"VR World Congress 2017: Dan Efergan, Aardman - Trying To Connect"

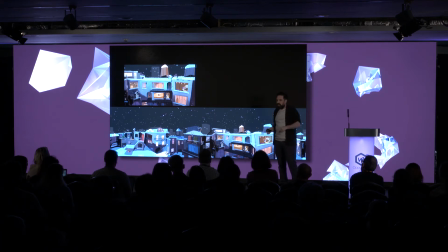(11:54)
So actually, what we are doing is creating dramatic irony, but the way you construct it is you look, and then you look again. And so you're using the architecture and the space in which to construct those same kind of techniques.
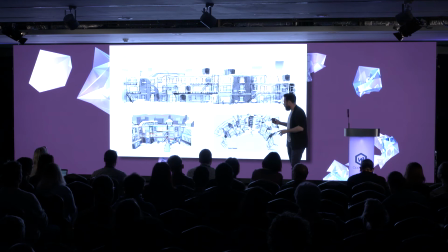(12:08)
And then alongside that, in this piece in particular, Tim, the director. So I wasn't involved in this one, just looking over his shoulder and asking lots of questions. But Tim wanted close-ups. He wanted mid-shots, he wanted the ability to have a vista and a space,
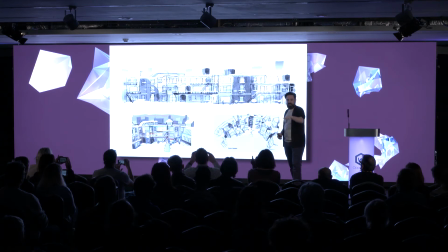(12:24)
but without wanting to move the player, the audience, it gets very confusing these days, doesn't it, what you call it? I go back for audience, because that generally covers everything. But without wanting to move the audience, you had to create opportunity, and you can't do cuts, or you'll see we tried it and we wait, it's harder to do cuts.
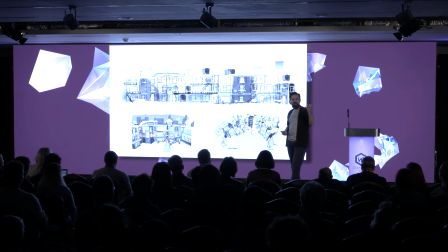(12:43)
So you need to create opportunities for close-ups and faraways and mids. So all of the architecture was considered and built to allow people to move around it and give you those framings so the director could still get what they wanted out of it.
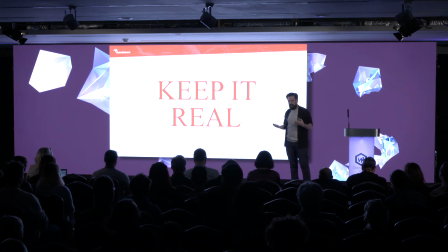(12:56)
But once you have this idea and you've got to start thinking three-dimensionally, we were trying to work out how do you actually get, how do you build this? How do you think it through? I'm being Aardman probably, but I think a great believer of this, and I'm sure many people do it as well,
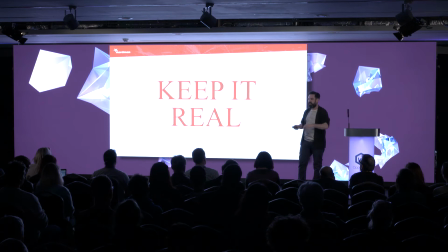(13:11)
is about the physicality. starting to use real things to think three-dimensionally to build up the equivalent of our storyboards.
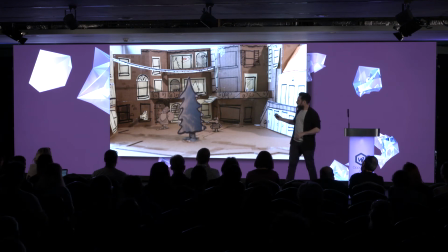(13:18)
So this one here from Special Delivery again was Andy Davis. No, I'm calling him something. I've forgotten his name. I'm sorry, Andy. I've forgotten your last name. It's going to be really embarrassing when I go back to Aardman and he watches this talk. But Andy, who's a miraculous storyboard artist,
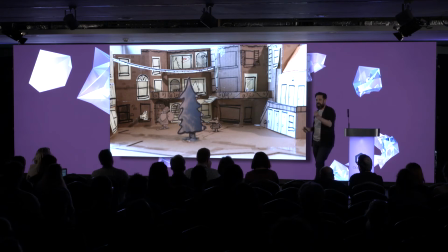(13:38)
was trying to get his head around how does he do this. and eventually out came the cardboard kind of craft knife and this set was built.
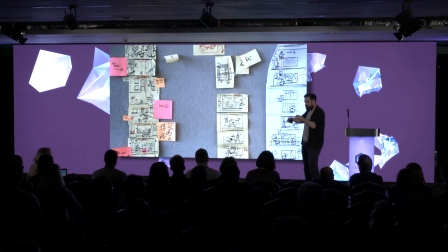(13:46)
And then alongside it, he started then using Post-it notes that could be replaced on the windows in which to create storyboards. And out of this came the framework that was around it.
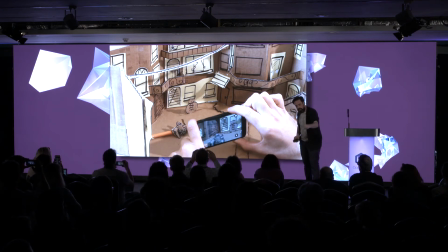(13:55)
They spent quite a lot of time with puppets on pens, recording it on phone to try and get a sense. But that ability to adjust, change, tweak and very quickly and very cheaply is vital. I mean, there's some tools now coming with the Tilt Brush and Medium and Quill that are going to allow us to do it virtually as well at the same time.
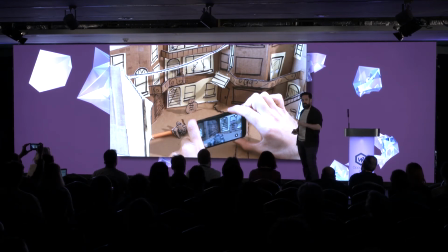(14:16)
But this is what we know, and there's many people that spend a long time making stuff, so use those skills.
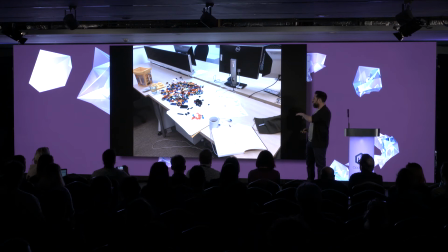(14:21)
That was the Google budget. This one's my one on the BBC budget. You can see it's slightly different. Sorry, BBC, you're probably here, aren't you? I'm going to get in trouble. But the big box, you know, you can do it with anything.
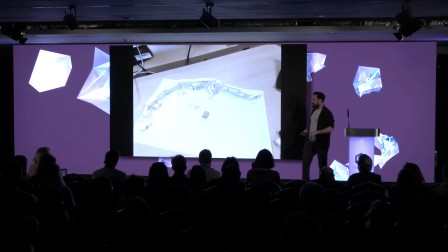(14:34)
Big box of Lego. This was the first draft of the area in which we were going to set We Wait on the Beach.
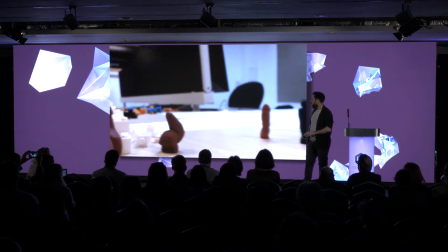(14:41)
This is a slightly embarrassing video of me trying to lay out how
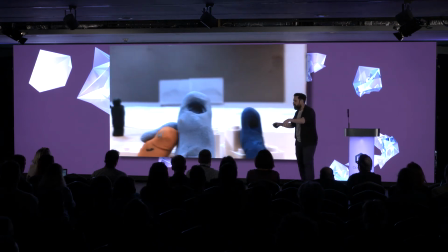(14:46)
we could place all of our people within the scene and spread them about the place.
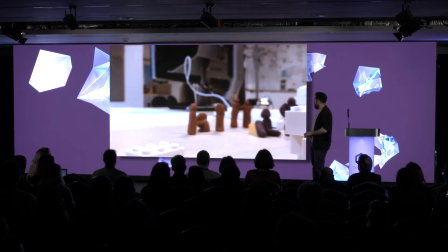(14:52)
You'll see there's a few awkward moments where I have to move the set and my fingers come into place. You'll also notice my very high-quality clay work, the reason I'm at Aardman.
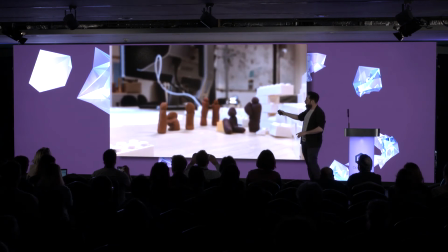(15:03)
But it worked. And I think after watching this one, we realized you had a massive clump of people over there. Whereas when you're looking top-down, they all look spread around. So we kind of adjusted and changed quite a lot until we got that right.
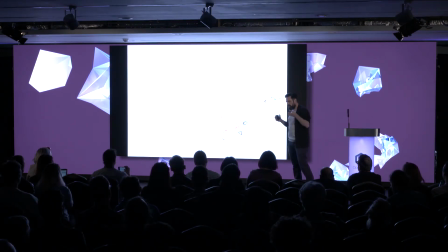(15:18)
And then the final piece was that we wanted to create cuts. I mentioned the difficulty in making cuts. But we really wanted the people that were sat on the beach to start telling their stories. And then you be transferred into their memories, their memories to paint around you. so that not only did you hear story of these characters,
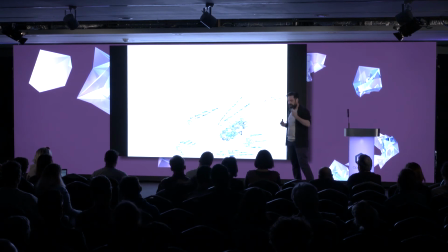(15:38)
but you also got an opportunity to use the kind of physicality of VR and demonstrate some of that.
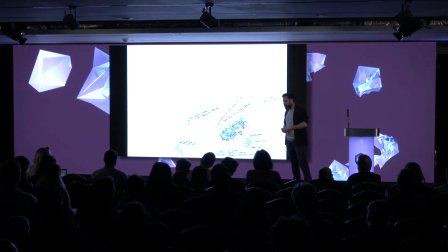(15:46)
But this is where we started thinking about it.
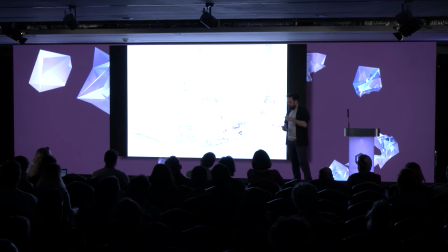(15:48)
And again, the VR bingo, I imagine people have talked about immersive theater in at least a few of the talks because this was the moment where the word cinematic that we'd used quite a lot, we wanted these cinematic moments, we threw away and we started using theatrical because actually theatrical
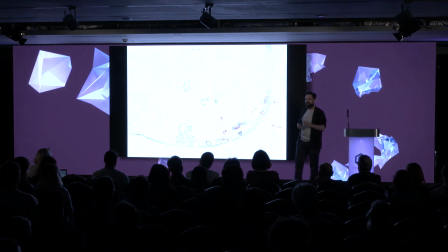(16:03)
process was a lot closer to the development of this than any kind of cinematic process,
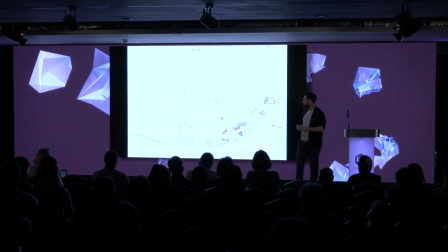(16:08)
or at least many of the cinematic processes. We were worrying about set changes, about dislocation, about the distance you were from the audience, from the actor. All of these things were quite physical needs that you couldn't really just throw away because it is quite a physical experience.
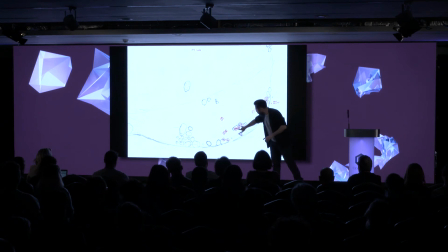(16:25)
And in this case, what we wanted to do is, these are our main characters,
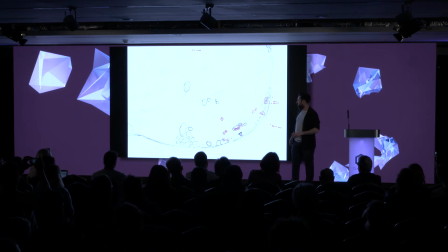(16:29)
and we wanted them to be able to always stay in the same place and the world around you change. There's a few other things, like a guy over here smoking a cigarette turns into the light of a boy in the sea and other pieces.
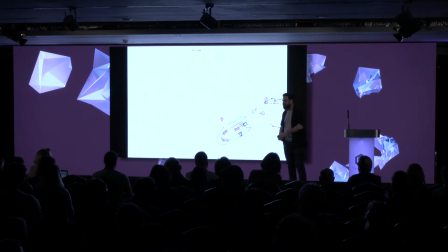(16:42)
But we accomplished this with lots and bits of tracing paper and drawing stuff on top of each other. So there's much that can be done before we get into the computer.
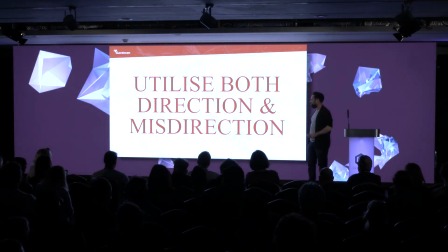(16:50)
There it is again. Utilize both direction and misdirection. so so audio
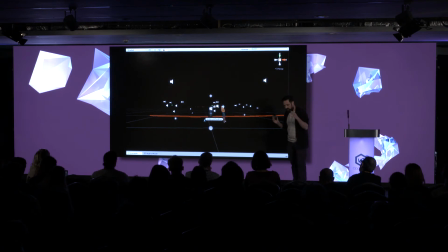(16:56)
is it's obviously is much again much cited over and over again people to where how important audio is I agree and I think we probably didn't either didn't get an opportunity or didn't quite we can definitely do it better but also there's many people that
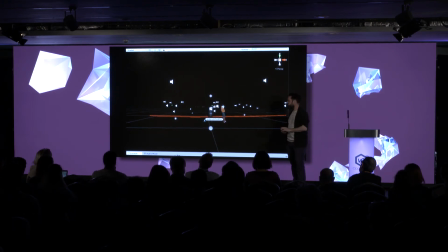(17:11)
can talk about how to do that so I'm not really going to go into that because I think what we did is learn that we weren't doing it good enough I'm going to come back and do it again with the spotlight stories audio was kind of irrelevant because a lot of people either couldn't hear or wouldn't put headphones in when they were doing that. With We Waits, we used the internal spatializer and tried to do that,
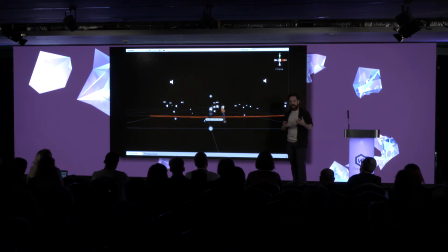(17:30)
but we've kind of grown up a bit now and are starting to realize about the power of some of the softwares that's out there and trying to get better at it. So definitely, that was something I think we could do better, so definitely make sure you invest in sound and audio.
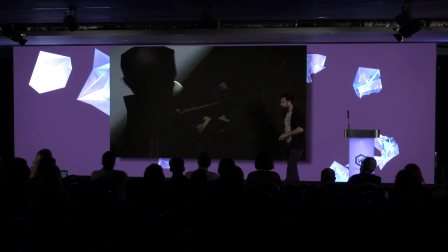(17:43)
But the thing we did, I think we did do quite well in and learn stuff about was using light. So a lot of these journeys take place at night, which means that a lot of our construction and the way we wanted to present it involved pools of light and using light.
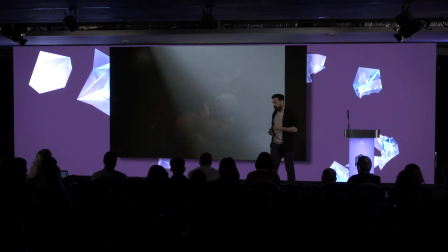(18:00)
And so when we were trying to understand how to get people's attention, we ended up using light.
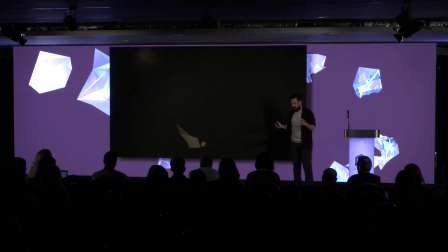(18:08)
Now, there's a suggestion.
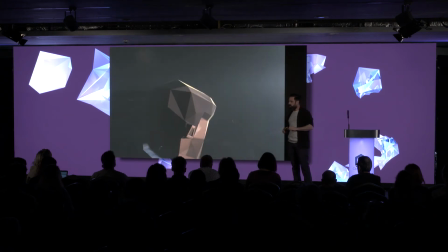(18:10)
There's this kind of holy grail somewhere in the future where where we create a kind of story simulation so the ability for this world
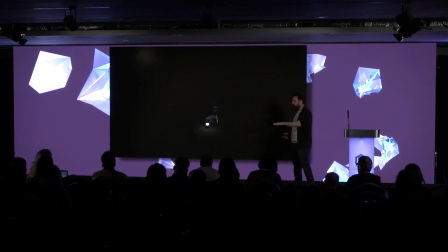(18:19)
that you're in to generate the story around you which is so rich that no matter which direction you look in you just the story progresses um but i think
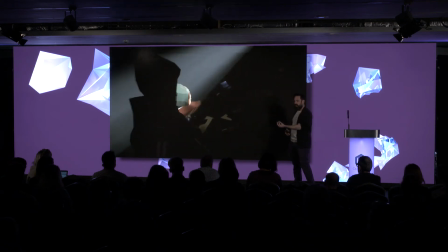(18:27)
it's like it's a holy grail that can never be achieved ultimately we end up focusing our kind of attention down to heroes and
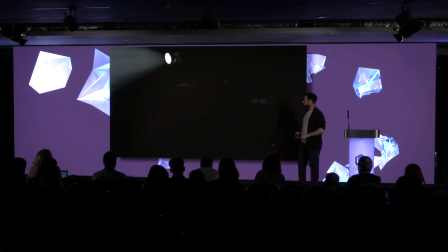(18:34)
protagonists which then means you have to get them to look at it um and so uh and so yeah no matter how much we want to build the story all around you, you still end up needing to use this sense of direction to get people to the point that you want at the right time to deliver someone a narrative, I think.
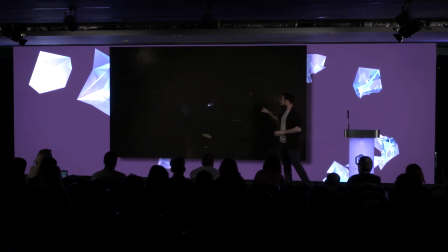(18:50)
I haven't quite worked out the magic way of not using that technique. So in this case, one of the things we used to direct you was this light, the torch,
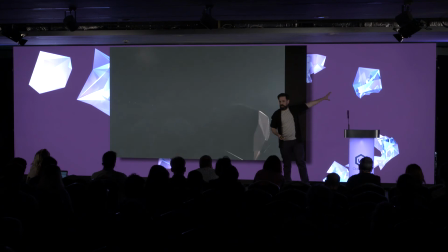(18:58)
which shines over your shoulder so that you can see something, so that someone else notices behind you and starts shining this light.
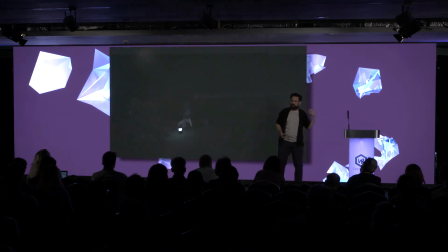(19:04)
And that was to force people into the awkward positions that they wouldn't normally look in and kind of look over their shoulder.
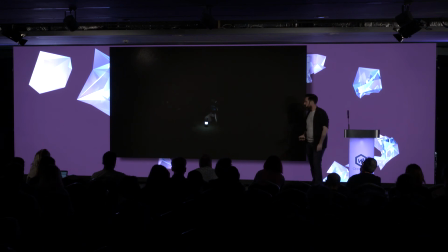(19:10)
but similarly we realized partly because it's a very expensive effect
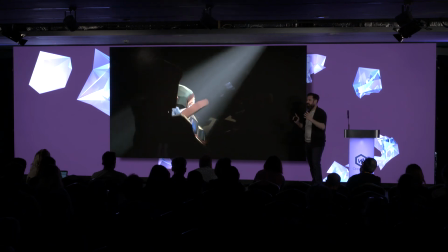(19:15)
I'd like to make sure that everything would be dramatic and for the right creative reasons but now I'm admitting as
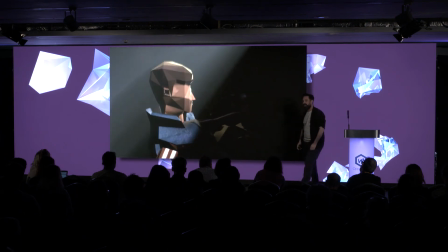(19:20)
well the technical things that happen but it's quite an expensive effect so we didn't have much choice but to reuse it as many places we could but it came out really good.
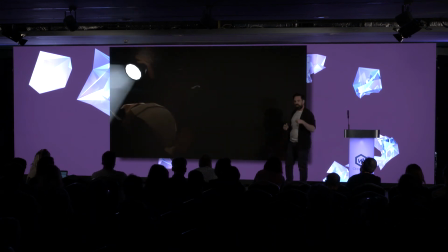(19:27)
The other thing we wanted was misdirection to try and do the smoke and mirrors a bit like in theater where you get to shift
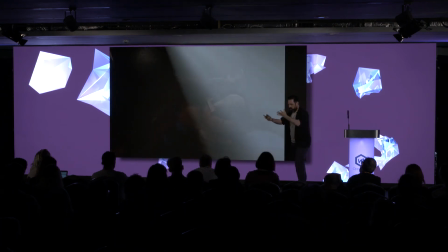(19:34)
people from one scene to another we wanted to kind of take your attention away and shift the set underneath you so you're left back there.
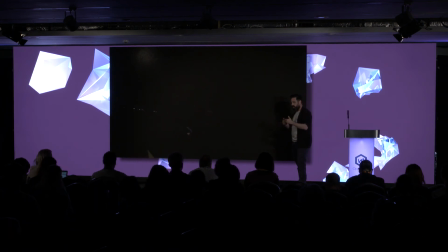(19:43)
It was, again, technical. There was an issue around we really liked the idea of one world blurring into the other, but because of load times, because of the issues where we had to reload a new scene, we ended up in this problem where we had to go to a complete color,